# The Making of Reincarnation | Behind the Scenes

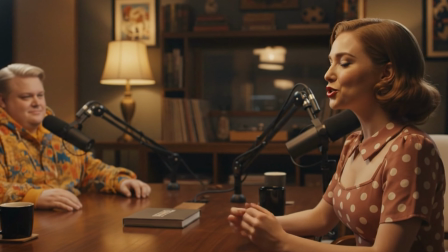Congratulations for your film, Reincarnation. Can you describe the process, how this film was made?
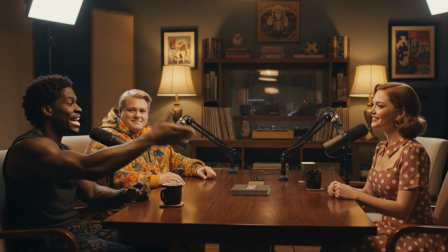Well, thanks for appreciating the film, but I think that man on the computer can guide us through the process better, as he is the one who actually made us and the film.
Alright, so I'm the man on the computer and I will show you how this film was exactly made. And spoilers alert, if you have not watched the film yet, you can click on the I button or link in description and watch the film first, then continue with this video.
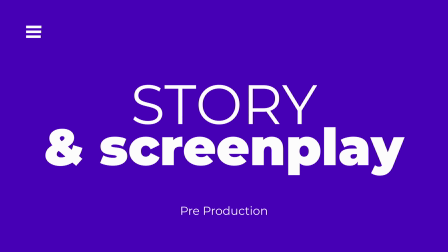Great, so let's dive in. So this concept of reincarnation always fascinated me, like the soul will travel from one body to another body.
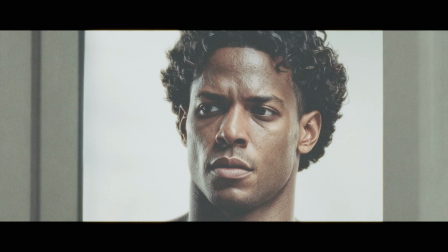This gave the basis to the body swap thing you have seen in the film, and I had this idea over 12 years ago,
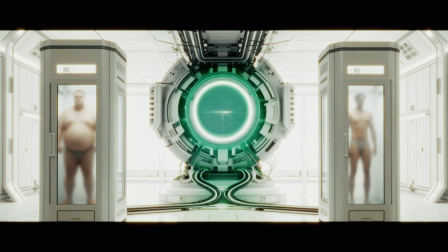but there was no tools to make this solo, and I wanted to make it a short film,
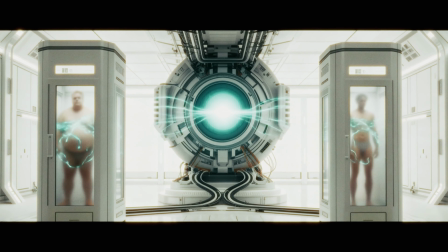the real live action film, so it has to be short and all the VFX part has to be done using 3D and all that stuff.
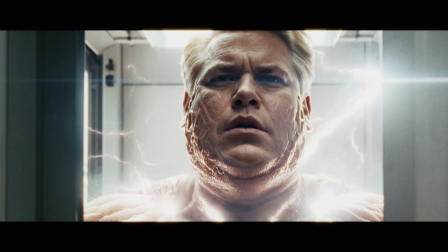So that's why I was not able to make this film in that long period of time. So now with new AI tools, I was able to do it alone, and that is a great thing.
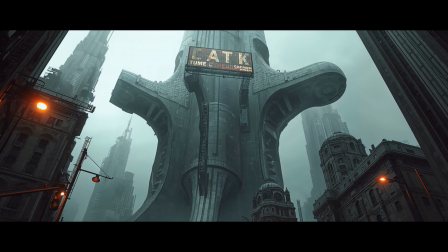You know, I have so many stories, and I know there are lots of creative people who have so many stories to tell, but they did not have the means to do so.
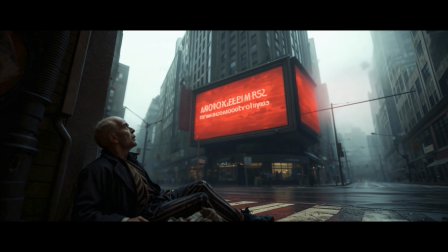These Gen AI tools will definitely help creators like me who have great stories to tell, but they didn't have the means and it was very costly previously.
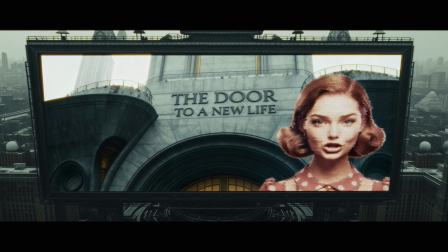Now it can be done by one person alone on their computers, right?
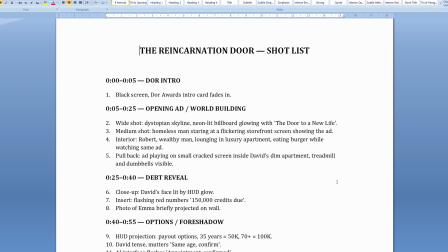So I first wrote down the script, then I created a shortlist so complete blueprint was in front of me, and the idea was still in my head, the shots, the angles, those were all in my head, and I had to get those onto paper somehow.
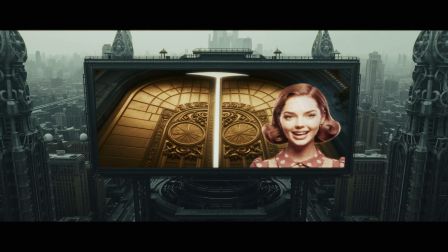Normally we would go to storyboarding at this time, create sketches to kind of lay down the shots,
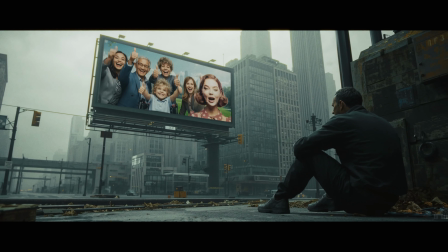but now with Gen AI tools you do not have to go to the sketching phase, you can directly create final images,
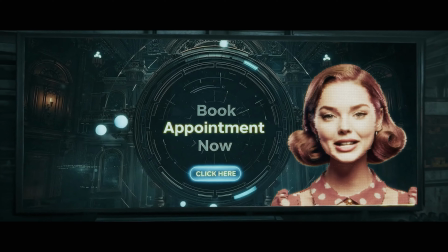and those images were basis for the videos as well.
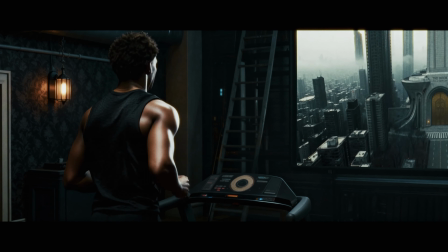So my process is, first I create the images, then from image to video, and that's how I have total control over all my shots.
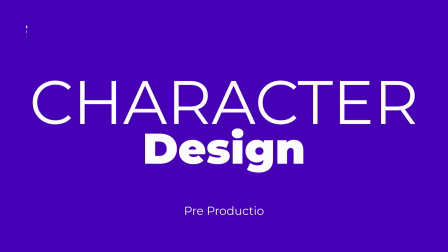So character design was very important for me because I wanted the audience to feel for the characters, and characters need to be very detailed, and their persona, their physical appearance, their acting ability, all that was very important to me. So I created various options, like this is Robert, this is final version, but I had previous other options as well. This was another option, this was option, but these were rejected because somehow it looks kind of more menacing, more evil.
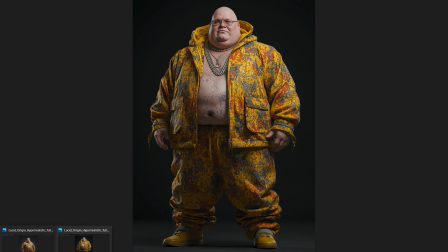I wanted the audience to feel for this character as well.
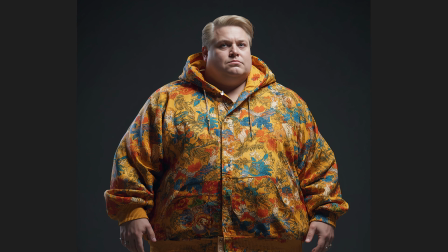So this character right now, you can see the emotional spectrum I feel is more evident on the face of this character. You can feel for him, right?
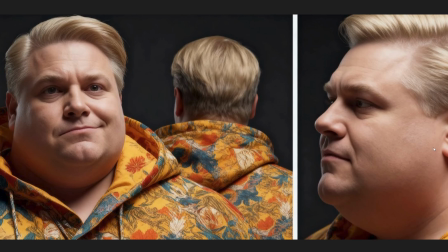Then I created character sheets like this, so I have the profile, the front, close-ups, some expressions, like you would do a photo session with the real actor.
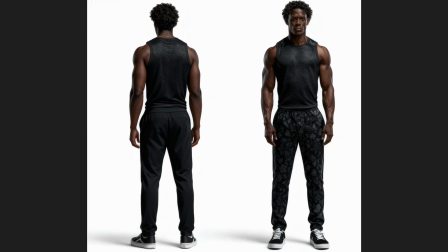Similarly for David, I created these character sheets, and all these images were created using Openart.
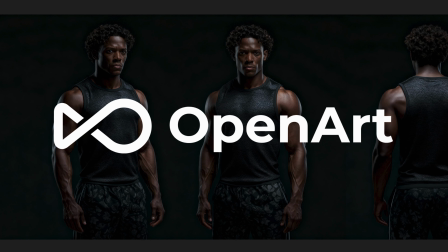So Openart is a great platform. It has various image generation options for me. Nano Banana I can use, Seedream I can use.
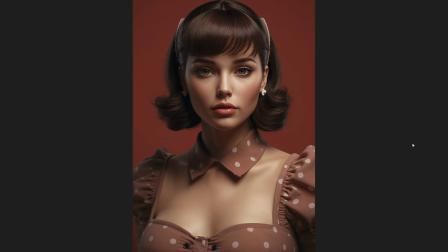So I used Seedream 4K a lot for this project. These were different options for the company girl, and finally I settled for one.
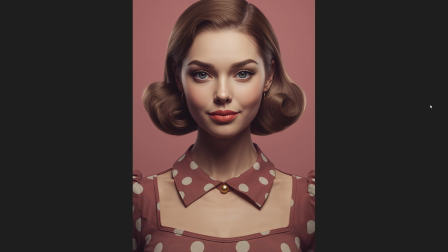I settled for this one because it is looking less menacing than other ones, but there is something eerie about her. So this one struck best to me.
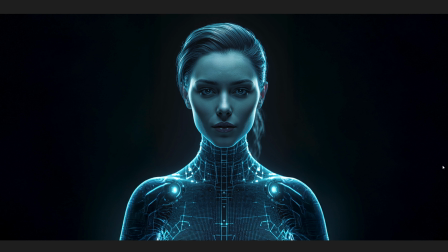The AI girl, I wanted her to be, someone who can look good in flat expressions because I didn't want to show a lot of emotions on her face.
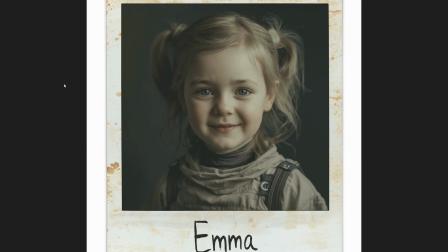So this was the design that I finally settled with. There were various options for Emma as well, and eventually I settled with this one.
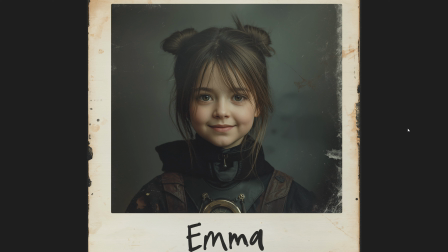She had to be the part of film first. There was another character which I omitted from the film, that was brother of David, and I had to cut down these characters because actually the idea was to make a full-length feature film. But yeah, in short format I wasn't able to pull all that stuff inside, so I had to remove characters to adjust the timing of the movie.
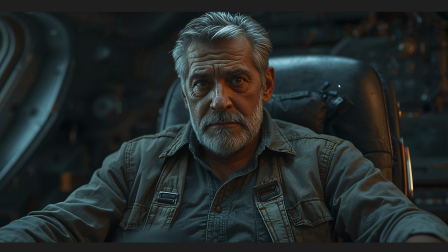So this is Paul. He was supposed to be part of the movie, but again, because of time constraints with the short format, I had to omit him out of the movie. This would have added great layers to my movie because the machine room, this was the main part of the movie.
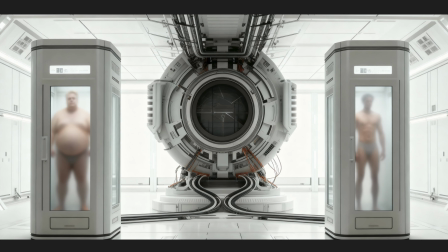This was the heart of the movie. The machine has to be designed particularly perfectly.